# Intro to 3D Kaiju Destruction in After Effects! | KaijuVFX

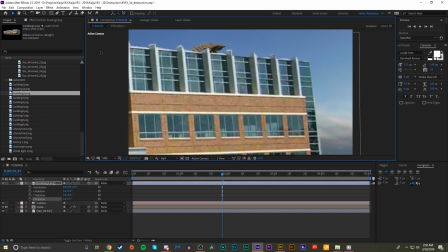[6:11]
with the rotation a tad just get this uh you know in an interesting looking
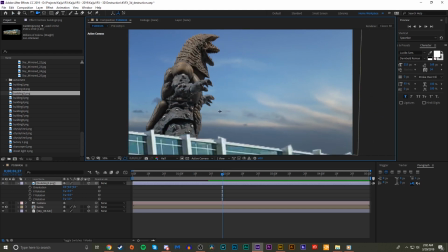[6:17]
position make some good uh foreground background definition here
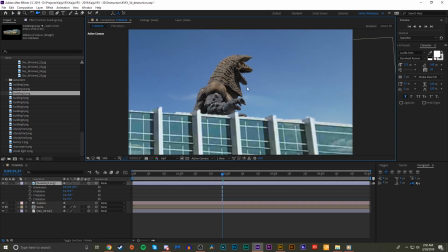[6:22]
could get some cool low angles this way put some more in the background making
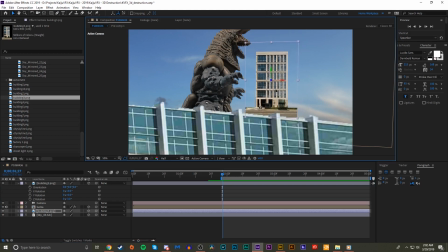[6:29]
3d and we'll push these back in z space again so that we get some more depth in the shot and the objects are all placed separately and you know we'll just keep placing these until we find a setup that we're happy with
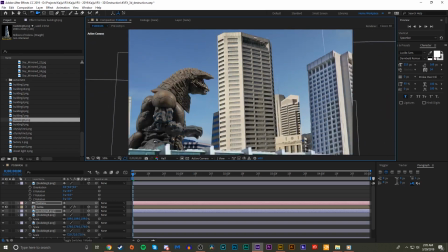[6:44]
okay so this is a very basic scene obviously
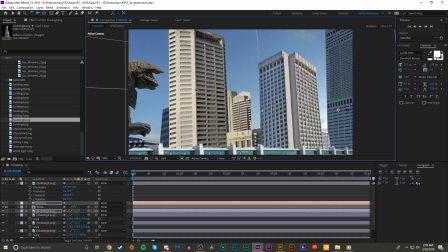[6:48]
but I'm happy with the layout we have so what I'm gonna do here in this scene so
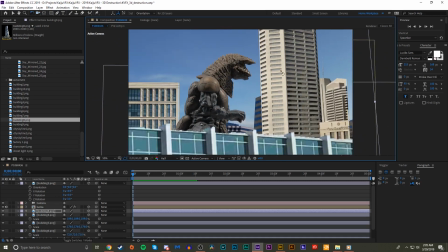[6:53]
you know we're gonna have some camera movement we're gonna have goals a fire
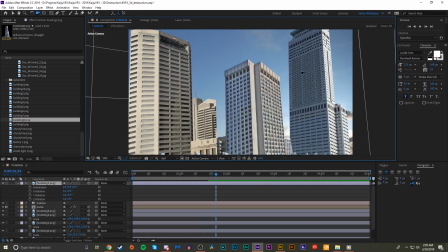[6:58]
his little head crest beam at this building right over here and we're gonna make it explode and all that stuff so let's go ahead and do the
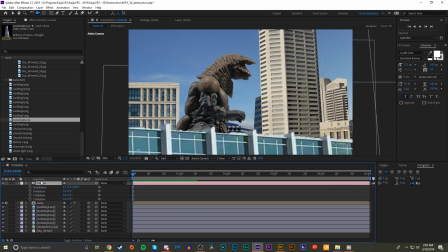[7:07]
camera movement so on the camera we will keyframe the position as well as the orientation. And we'll start at the beginning here and we'll just, you know, find an angle that we enjoy.
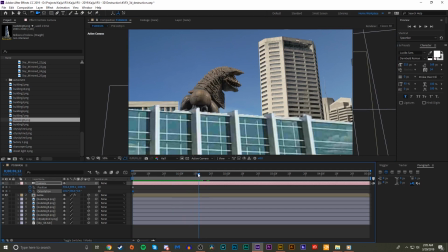[7:21]
Maybe we'll, right before he fires the beam,
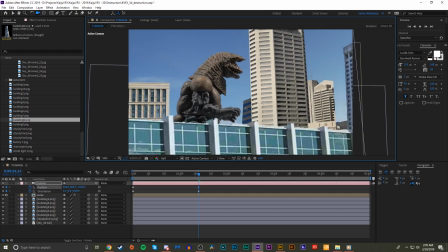[7:26]
come around and tilt down just a tad, get a little bit more eye level. And then as he fires the beam,
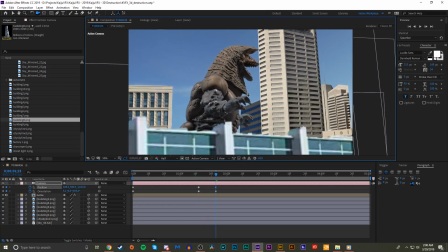[7:38]
we'll dolly in a little bit pan down and pan right
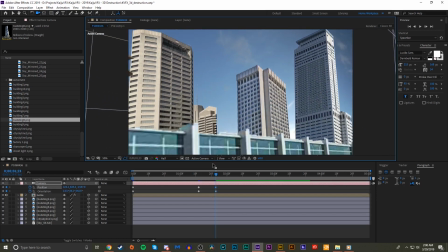[7:45]
to see the beam intercept the building okay got a you know a nice little basic looking animation going on there uh
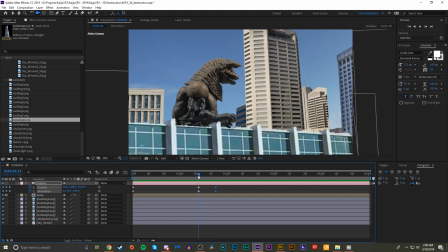[8:03]
so one thing i'm noticing uh this is just a general cinematography thing uh the camera seems to we don't have the beam
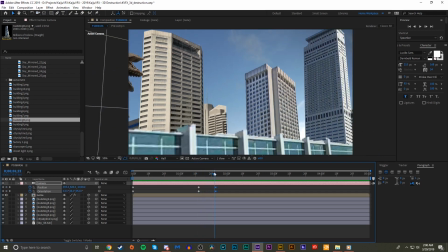[8:10]
in place yet but it seems like it's kind of anticipating the beam a little bit you know we pan like right before the point that I would want it to fire
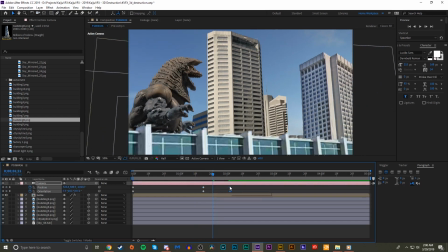[8:16]
so let's maybe move these keyframes forward a tad have this take a little bit longer just so the camera movement
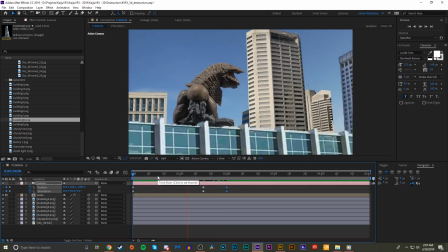[8:25]
seems a little bit more reactionary you know like the other person or whatever is controlling this camera isn't anticipating that beam to come so let's set ease keyframes by pressing f9 on both of these just to smooth out that transition
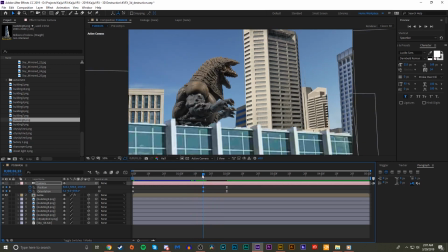[8:42]
Actually on these ones here, since this is again reactionary, we'll right-click on ease, the keyframe assistant, and we'll have an easy ease out. Just so we don't come to a stop, because maybe the cameraman is going to keep going this way,
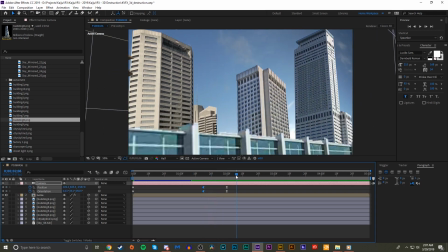[8:57]
but then he fires the beam, so then he goes, oh, I've got to pan this way to catch that exploding building over there. So yeah, that just smooths it out, and makes a nice, quick little camera movement, nothing too extraordinary but you know that's going to get the job done for us.
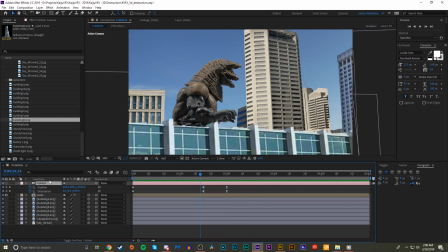[9:15]
So real quick I want to change a property on the camera real quick.